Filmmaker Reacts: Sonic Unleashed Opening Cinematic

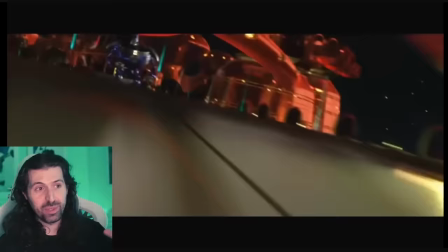[0:00]
they did such a good job of like making him feel super, super fast. Like the camera almost can't keep up.
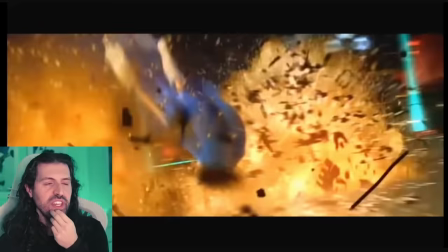[0:06]
Really good slow-mo use there. And I love this feeling of organic versus machine.
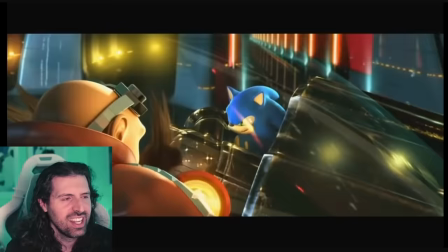[0:11]
On my cinematic journey through games, I've never covered Sonic.
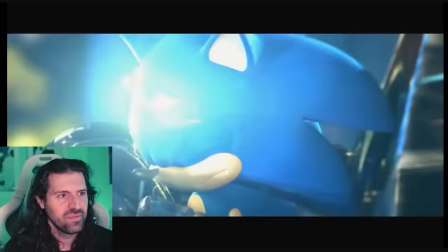[0:15]
So I'm so excited today to check out Sonic Unleashed opening cutscene.
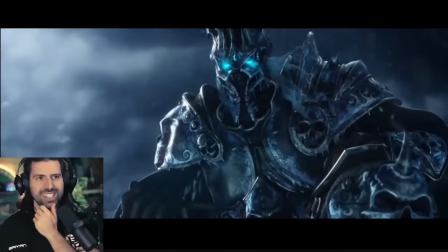[0:21]
This video was chosen by our Dragoon tier member, Autophobia.
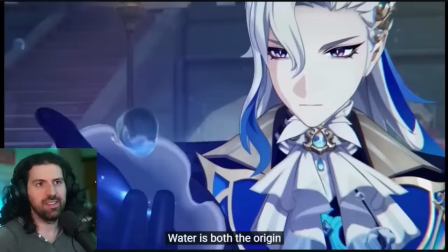[0:26]
If you want to choose a video for me to react to, click that join button, become a Dragoon.
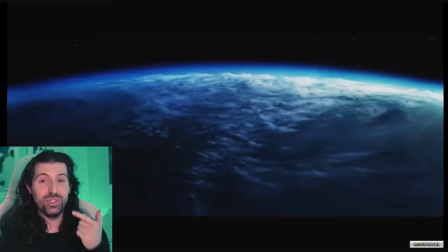[0:31]
I'm so excited for this. Sonic Lore Masters, join me in battle. This is gonna be fun.
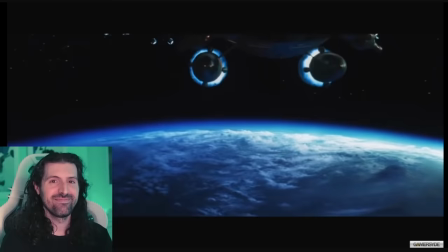[0:37]
I played Sonic for the Sega Genesis. Loved it.
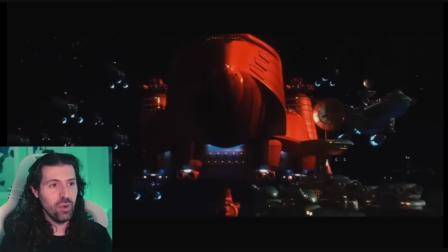[0:42]
That's as deep as I've gone though. Really cool opening here, kind of establishing the space.
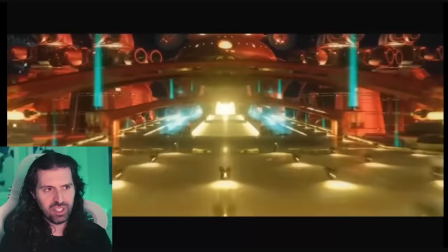[0:49]
No pun intended. Very grand, epic feel, very Star Wars.
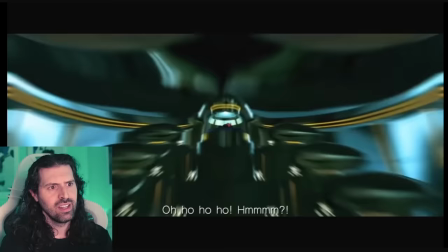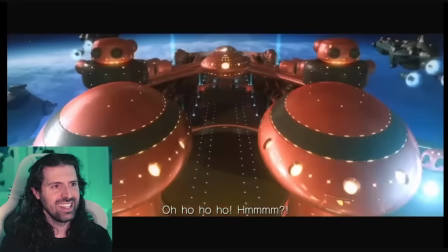[1:01]
Yes!
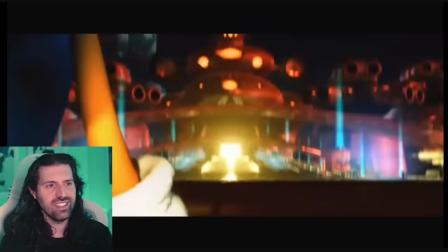[1:05]
Love it. It's Jim Carrey! No. And there's Sonic. So where is this?
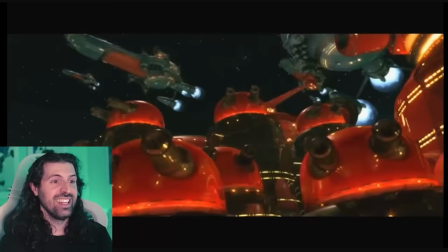[1:11]
Is this a spaceship? Is this on a planet? I really like the epic feel to this.
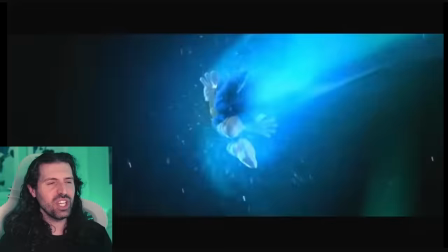[1:21]
Oh man, the speed. They did such a good job of like making him feel super, super fast.
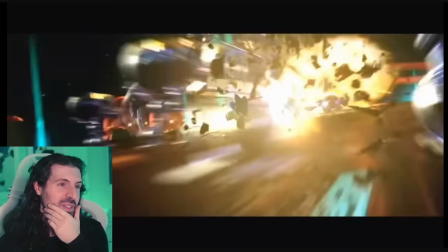[1:29]
Like the camera almost can't keep up. Really good slow-mo use there to emphasize just how fast he is.
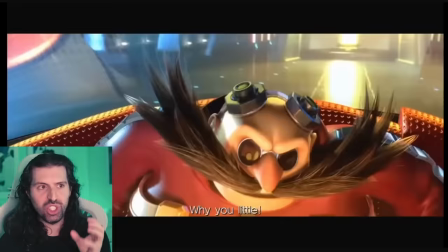[1:38]
And I love this feeling of organic versus machine. Right?
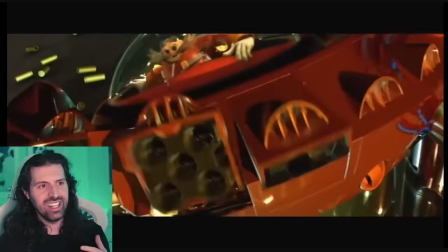[1:44]
Like Dr. Robotnik has all of these insane like weapons and technology.
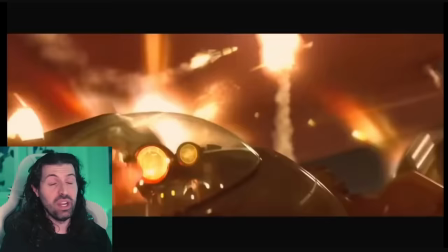[1:50]
And there's just this little guy running around. You can't help but root for him.
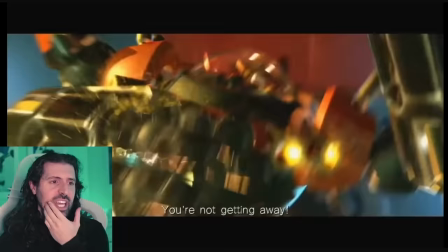[1:56]
Really nice camera choreography.
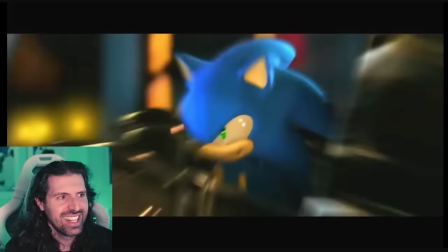[2:02]
This is just fun too. I love it. It's got high energy. Really high energy to it. Hi.
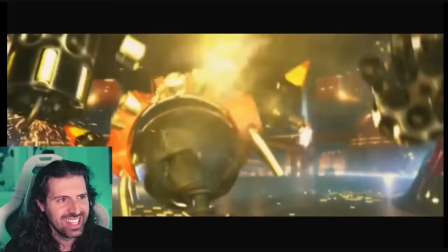[2:09]
How you doing? He's gonna love, isn't he? Is he going Super Saiyan? Yeah, he's going Super Saiyan!
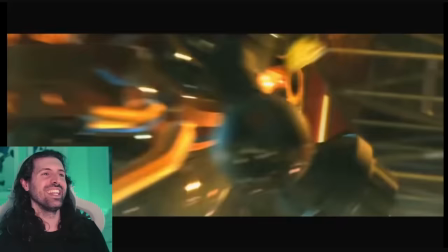[2:18]
Yes!
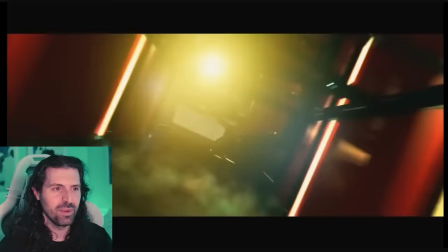[2:20]
What is this transformation called? I've seen it. I can't remember what it's called though. But I heard it was inspired by Super Saiyan.
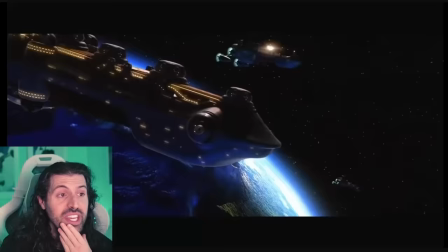[2:31]
Man, look at the flame, dude. That was so well done. So he can just fly with that power?
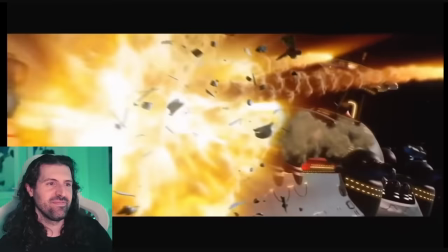[2:37]
Oh man, he's OP.
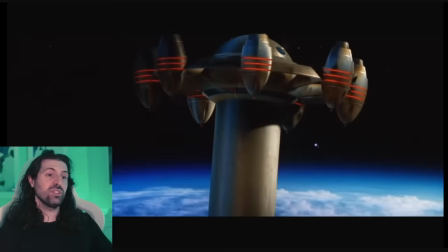[2:43]
It really is in space. That's incredible. So I love how we start En Medias Res, as I say.
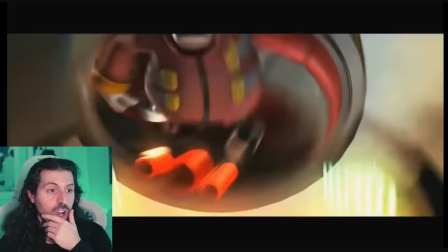[2:51]
We start in the middle of the scene. And I hope we're gonna kind of learn more about what's happening.
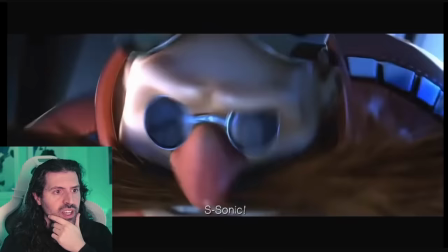[2:56]
This is like in the middle of a big conflict, a climactic conflict.
Sonic.
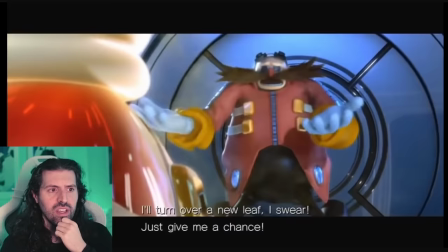[3:02]
Can we talk about the music?
Sorry. Really, look, go easy on me.
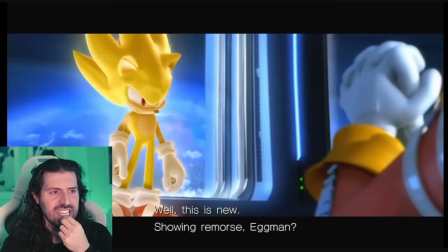[3:07]
Incredible music.
I'll turn over a new leaf, I swear. Just give me a chance.
Great voice acting.
Well, this is new.
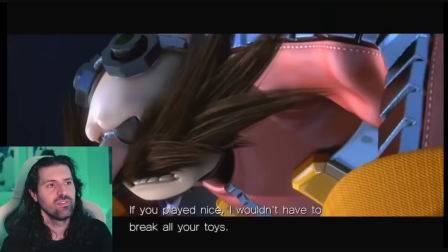[3:12] Showing remorse, Eggman? If you played nice, I wouldn't have to break all your toys.
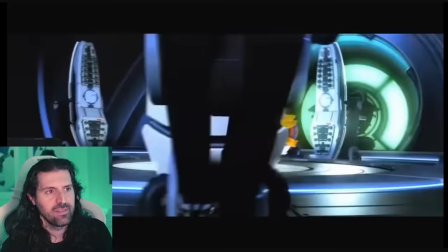[3:18]
Oh, he's not playing nice. He's distracted. I like Sonic's voice too.
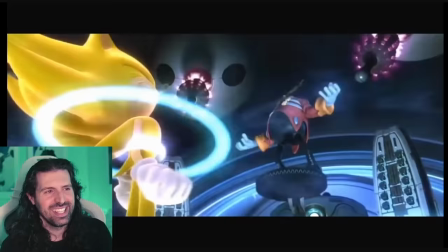[3:24]
It's very just kind of doesn't really care. Like he's pretty blasé considering the situation.
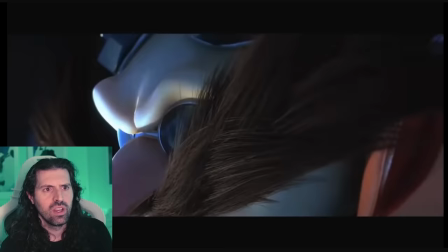[3:32]
Ooh.
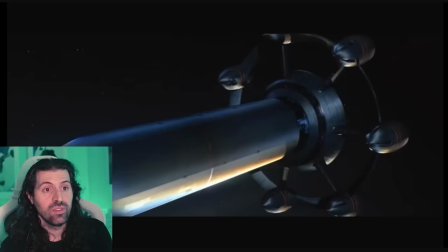[3:36]
Whoa.
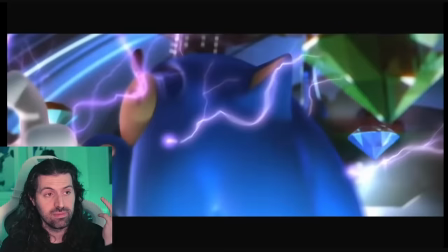[3:41]
Oh no. So he took the crystals from him.
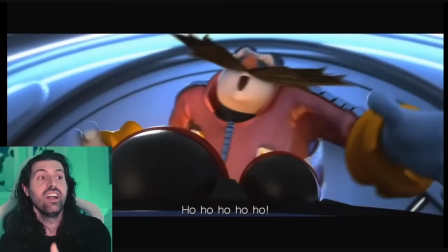[3:46]
So he can't power up anymore. I like this. I like this a lot. It's a good conflict for the beginning. It's all right. Sonic's like unstoppable with that power. Let's take it away from him. Let's make it interesting.
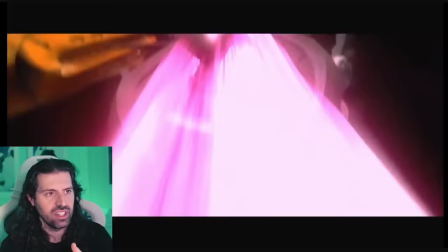[4:00]
I just love the mood too. It's very fun. It's very lighthearted.